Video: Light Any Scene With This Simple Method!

We've all been there walking into a location not having the slightest bit of clue of where to start or you go ahead and set up a bunch of lights and everything just looks like really unnatural and bad.
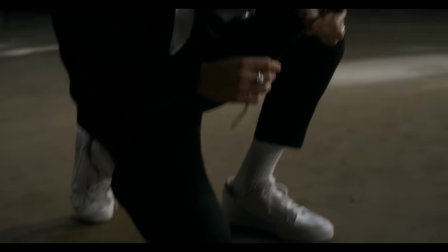[0:10]
So how are you supposed to know where to set up your lights? So today I want to talk about a simple approach that I use when pretty much lighting any scene that I've ever lit before
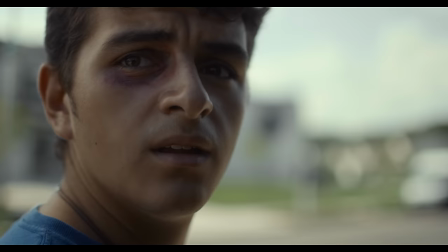[0:19]
and hopefully you take this you learn from it and you leave today's video a more confident cinematographer. So with this simple approach that I use to light every scene that I light. There's really one really important thing that I'm looking for in every location and that's motivation. And by motivation I don't mean like how pumped I am to light a scene. By looking for motivation what I really am referring to is what are the main sources of light that already exists within the location.
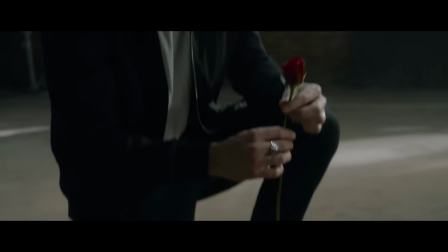[0:49]
Where's the light already coming from naturally before you touch anything? Is it coming from you know the windows?
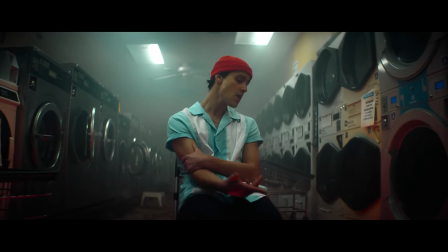[0:54]
Is it coming from a lamp? Is it coming from overhead lights? Once you're able to determine where that light is already naturally coming from, you're able to now use that as motivation for where you're going to place your lights in order to already enhance the light there that already exists.
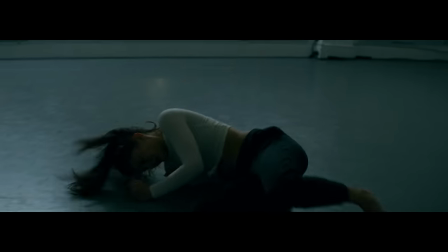[1:11]
Now you're going to find that by doing this, by motivating from the natural sources that already exist within the frame and showing those sources,
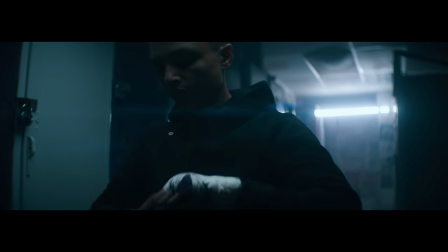[1:19]
you're going to find that your lighting is going to feel a lot more natural than it did before. So once I determine what that main source is, I make sure that I place that behind my subject because I want that main source backlighting my subject.
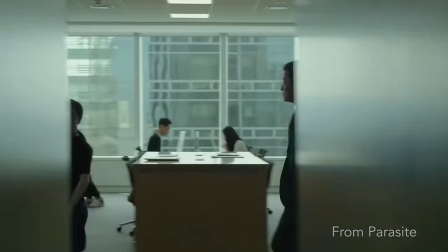[1:34]
Backlighting is going to give you shape to your subject which is going to give you a lot more depth within your image. If you've seen my video about what makes an image look cinematic,
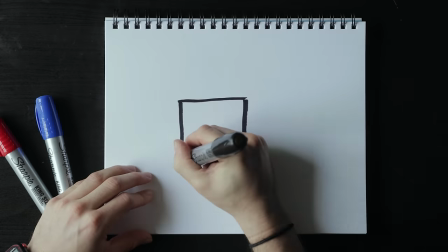[1:44]
it's taking a two-dimensional frame from your video and giving it a three-dimensional feel, which is something that you're able to do by giving me a depth and backlighting gives you depth. Now for a couple examples, I filmed a couple scenes at this house that my girlfriend Anna is house-sitting because I guess people need house-sitters, but it's an awesome opportunity for me to use a new space to demonstrate. So let's jump into our first scene, which is going to be a daylight interior. And please don't share this video to the people that Anna's house sitting because I don't know if they'd be pumped that I like moved around with all their furniture but
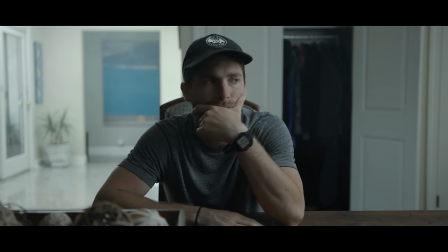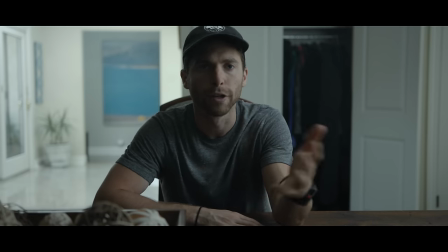Obviously looking at this frame the main source of light that we have in this location is coming from those windows behind us.
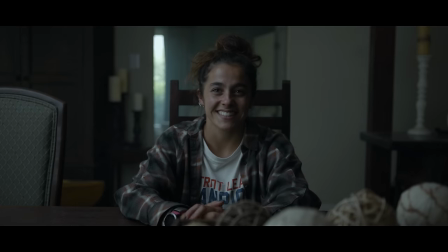[2:46]
And since the main source is the windows our light is going to be motivated by the daylight coming from that direction. So first things first the first shot that I like to set up for is the wide shot. So some quick words of wisdom to live by when lighting is seen is that when you get into
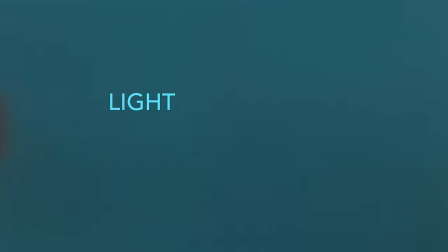[3:01]
a location you want to make sure that you're lighting spaces and not faces. So setting up that wide shot first you're more likely to light up that space then when you need to go in for your tights you're able to bring in all those lights closer just to sweeten up the tights. So for most wide shots where there's a lot of window light and a lot of natural light coming in from outside.
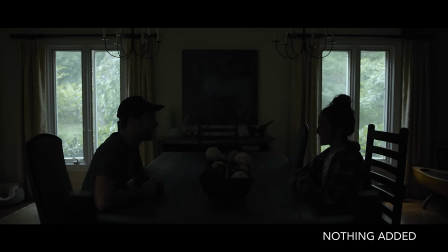[3:23]
I found that you don't really need to do much to the scene with today's cameras to make that wide shot look nice.
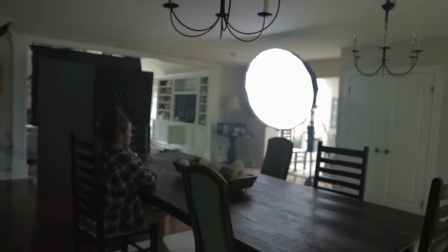[3:30]
So just to bring the levels up on the both of us, I have a light behind me,
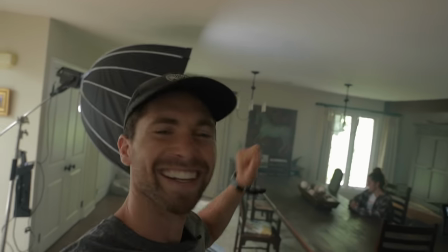[3:34]
camera left on the wide shot that is being motivated by the light coming in from that room.
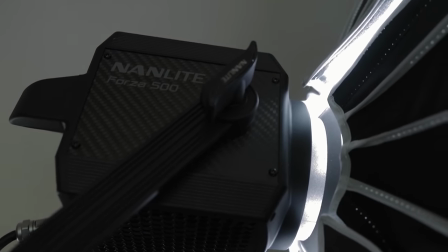[3:39]
The light that I'm using here is the Nanlite Forza 500, which has basically replaced my Aputure 300D. it's a daylight balance
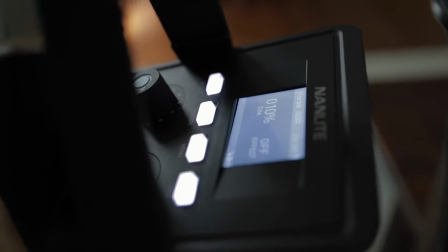[3:48]
awesome powerful light that just is really easy to use and gets the job done.
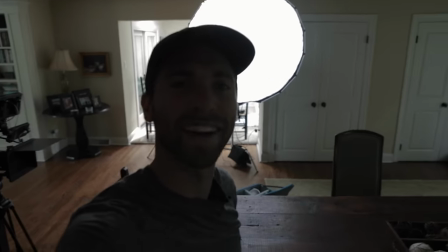[3:53]
On top of the Forza 500 I have this NAM light dome that is giant and I love how big it is because as you know the bigger the source the softer the source so having that really big light dome attachment is just giving you a really soft source right away.
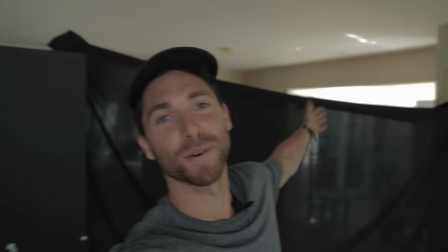[4:09]
And then the only other things I added to the scene was I walked in some negative fill just to cut away some light that was bouncing on to
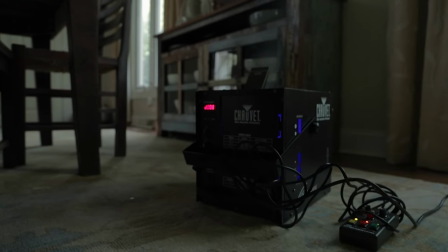[4:17]
the shadow sides of our face to keep the image nice and moody and contrasty and added some haze in the background just to give some volume to the light that was coming through the windows and boom there's our wide shot.
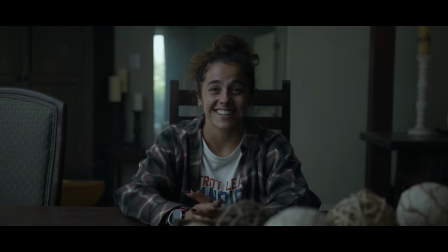[4:33]
Now we're gonna move everything in and focus on our tight shots of Anna and I.
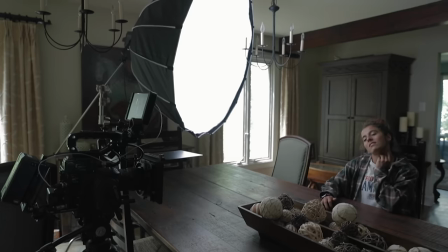[4:39]
So in the tight shots I moved the Forza 500 around coming from the direction of
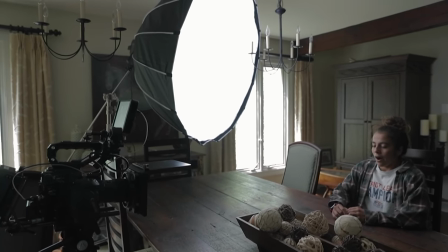[4:44]
the windows to help enhance the light that was coming from the windows.
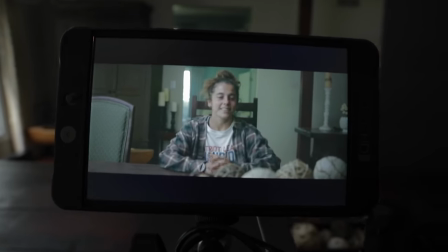[4:49]
I angled the light just slightly to help wrap that light that's coming from the side of the windows just
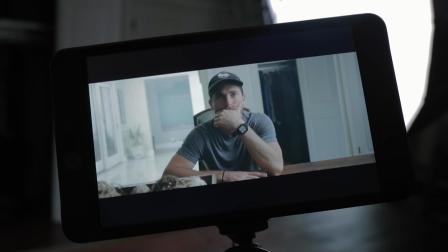[4:57]
slightly over each of our faces to give us a nice eye light and nice highlight roll off across the face having nice shadows,
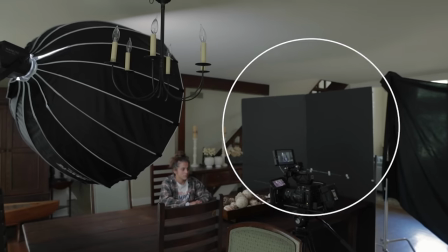[5:05]
nice contrast, nice dimension to the face. I then brought the negative fill closer to the shadow sides of our face just to cut out any ambient light that was bouncing around filling in the shadow sides of our face because I wanted to keep the image looking moody.
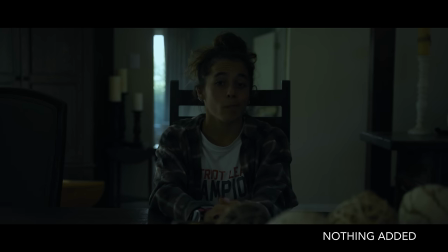[5:19]
Put some haze in the background to give the background light some volume and some depth to it and boom
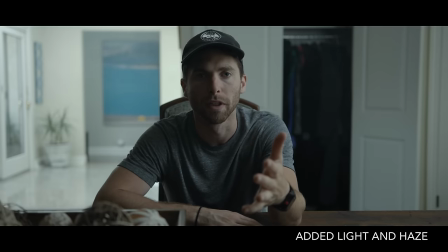[5:24]
we have our daylight interior close-ups as well and I think it looks great. It's simple. The light's being motivated from the windows and looks natural to me. Now moving on to a little bit trickier of lighting situation, our nighttime interior shot.
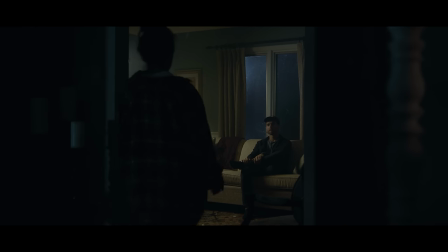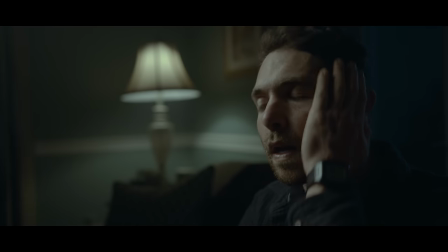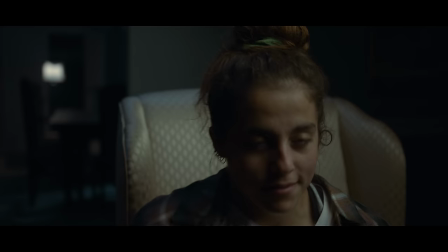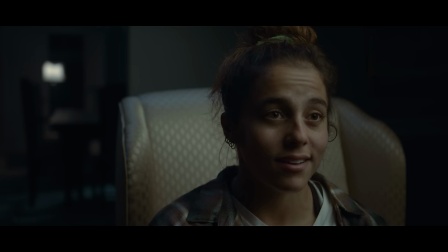Now here looking at this right away we're seeing that the main light source to be motivated from is the lamp in the corner of the room. So the lamp in this scene is what is known as a practical.
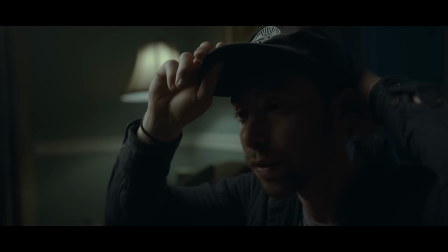[6:16]
What practicals are are lights that you can see within the frame to help motivate the actual film lights off of.
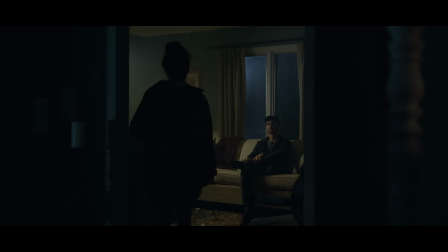[6:23]
So here in the wide shot it's not as easy as the daylight interior because there's not a lot of light coming in through the windows and everything's pretty much dark to begin with.
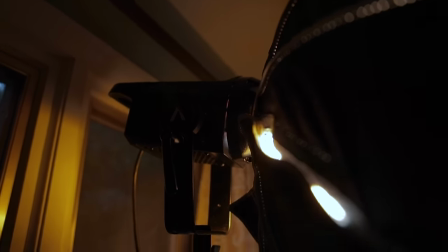[6:31]
So with the lamp on off behind the wall I have my Aputure 120D Mark II which is gelled with the CTO which stands for color
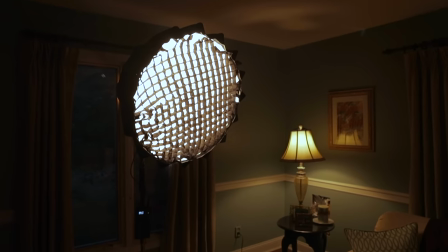[6:39]
temperature orange to match the same color temperature that is coming from the lamp so that it looks like it's coming from the lamp.
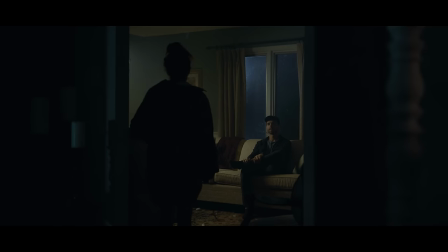[6:47]
And that off to the side there is helping raise the levels on what's happening inside the room which is me sitting on a couch. And then because I want to introduce more depth to the image out behind the window instead of that falling into black I wanted to introduce some moonlight.
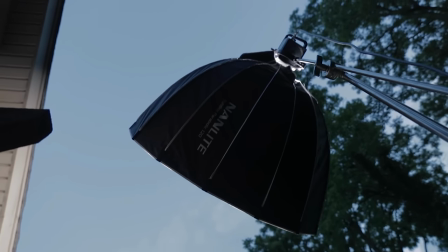[7:03]
For moonlight I took my Forza 500 and I skied that up on a c-stand behind the trees I direction that towards
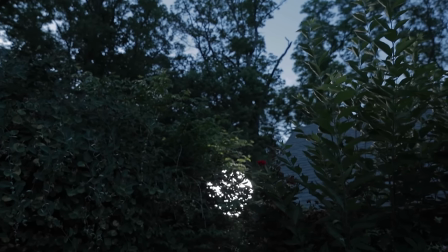[7:11]
the window giving some backlight and some shape to the trees that are outside and giving a little more depth to the outside world.
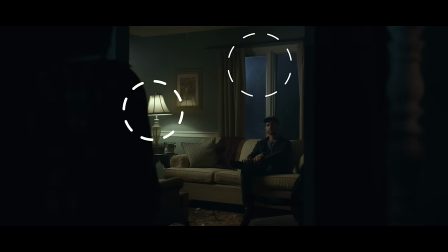[7:19]
And then the cooler contrast between the lamp that's in the room and the color of the moonlight outside is also giving you a nice little bit of color contrast, which in the end is giving you more depth in your image. And then because I was introducing moonlight coming from the left side of the screen, coming through the window, in the foreground,
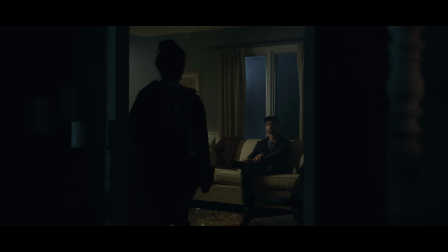[7:39]
I'm able to introduce moonlight coming from the left, acting as if there's a window to the left,
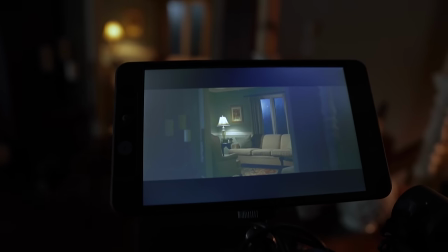[7:46]
even if there wasn't any. And by shining a little light onto the foreground, giving it a nice blue cool tone to it, I'm introducing even more depth to the image.
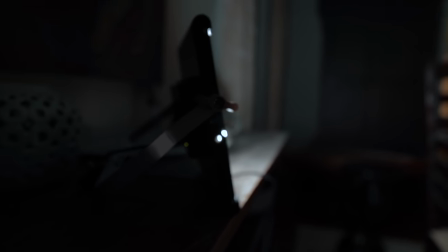[7:54]
And to pull this off, I just have a cheap little LED off to the side there that is colored balanced daylight the same as the Forza 500 outside.
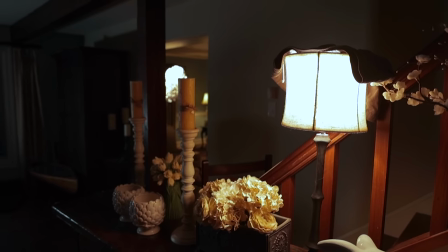[8:02]
The only other thing I have here is a lamp in the foreground just to give a little more color contrast in the foreground as well.
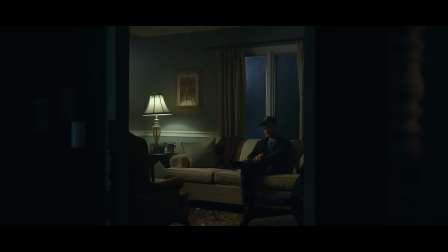[8:10]
So added a bit of haze and then there we go. We have our wide shot.